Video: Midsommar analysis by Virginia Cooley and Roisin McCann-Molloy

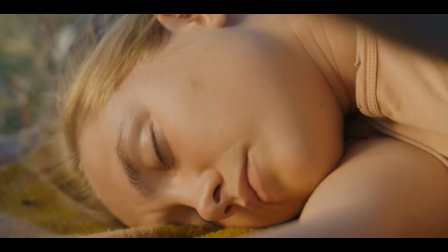[4:16]
Aster uses the blinding daylight as a smooth transition into the next scene.
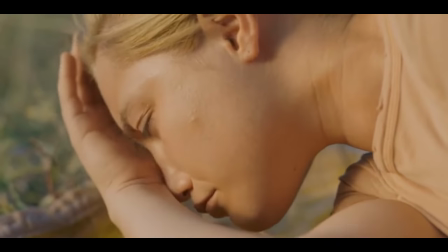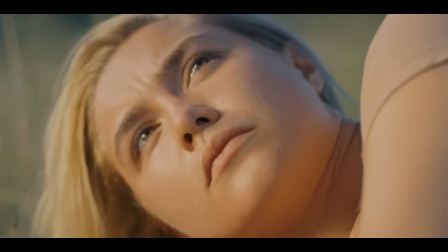[4:26] How long was I asleep? I mean, we found you here like six hours ago.
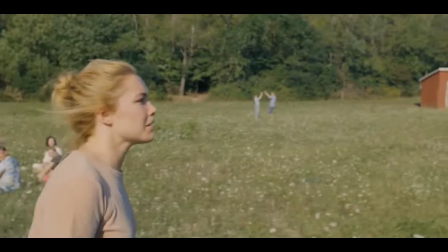[4:37]
The director wanted to make the warping effects as subtle as possible to make the scene seem as close to a real experience as possible.
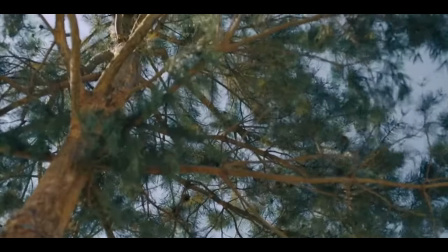[4:44]
Towards the end of the tracking shot, face warping and the movement in the trees become more evident and the disorientation that the character feels becomes more extreme.
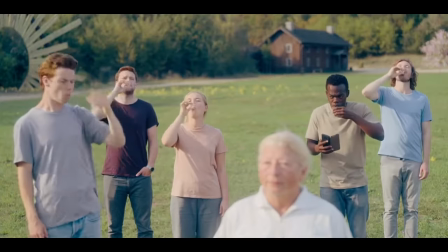[4:53]
The sounds of breathing are evident throughout the film, from the short, sharp exhales of the Harga people to the anxiety-filled breaths of the characters in times of increased adrenaline.
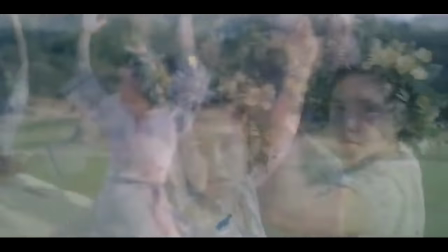[5:03]
Later on in the film, during a dance ritual, the main character's fast-paced breathing can be heard over the intense and ominous soundtrack of violin and drums,
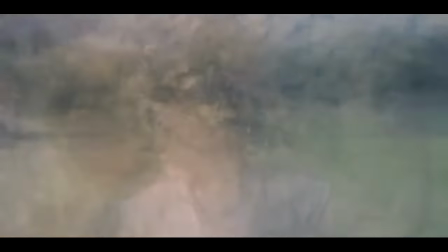[5:12]
raising the anxiety in the scene and reminding the audience of her previous experience and shrooms.
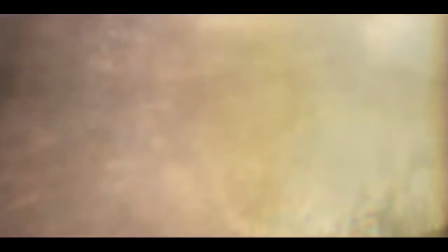[5:17]
Once again, the warped effect in the background is used, further letting the audience make the link that she has been drugged.
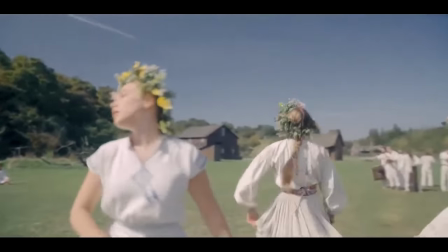[5:25]
the back to the land self-reliance and other healthy aesthetics are all
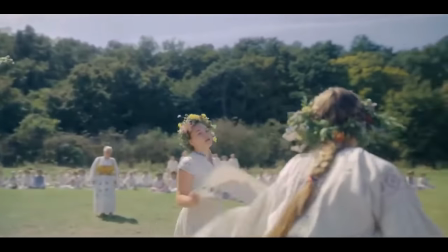[5:30]
put together with all the smiling white people in their pretty folk costumes they're
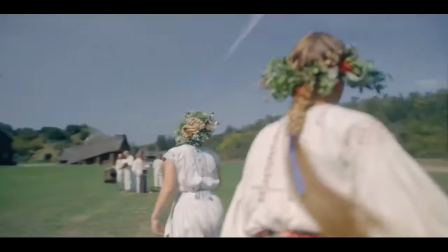[5:35]
so welcoming yet so vacant everything from the green hills of the compound to the flowing
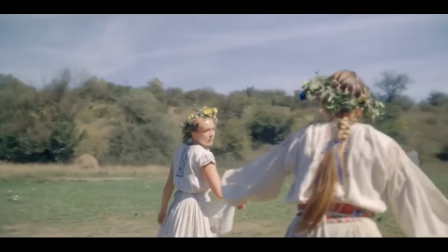[5:40]
choreography contributes to the slow growing sense of entrapment with its tenuous
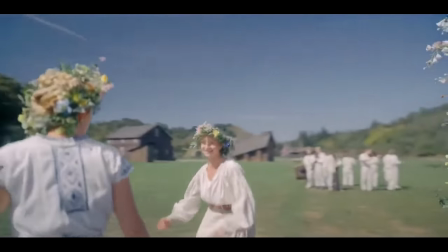[5:45]
flow and push-ins and push-outs through the camera in angles that seem to be tightening its grip on their visitors.
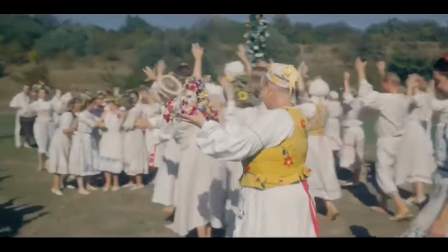[5:53]
As shown in the Mayflower dancing scene, the trip aesthetic is continually intensified by movements of warping and fading features.
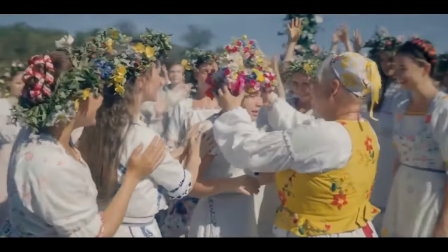[6:01]
Though we are in a natural setting, the view still is felt to be uneasy,
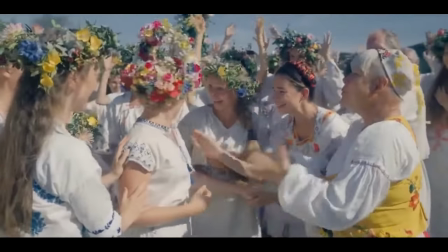[6:05]
and the fact that we as the audience aren't even sure along with Danny herself
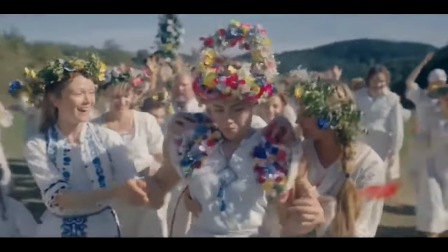[6:10]
what type of game or what is going on by the way the pull-in and pull-out of the cameras are.
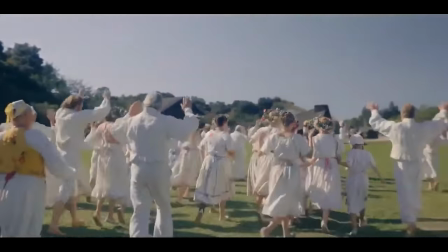[6:16]
color grading wanted to make people glow but in a very subtle way with getting its rich vibrant pastel colors it helps to make the whites a bit
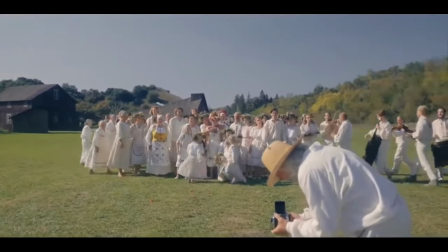[6:24]
creamier and prettier this is the contrast to the usual aesthetic of a horror movie with their more dark exponential aesthetic
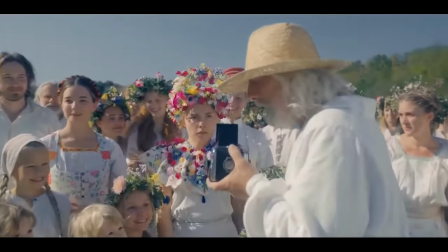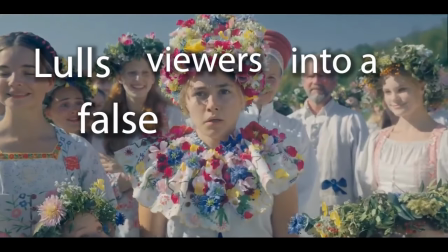[6:38]
midsummer's fairy tale look lulls viewers into a false sense of security with bright whites and floaty camera movement.
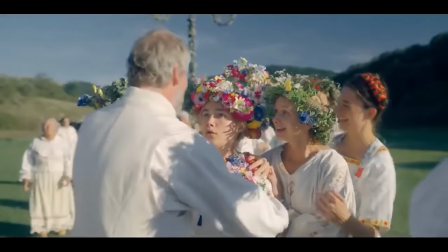[6:46]
This concludes myself, Virginia Cooley, and Roisin McCann-Molloy's Anatomy of the Scene video essay on the psychological horror film by Ari Aster, Midsommar.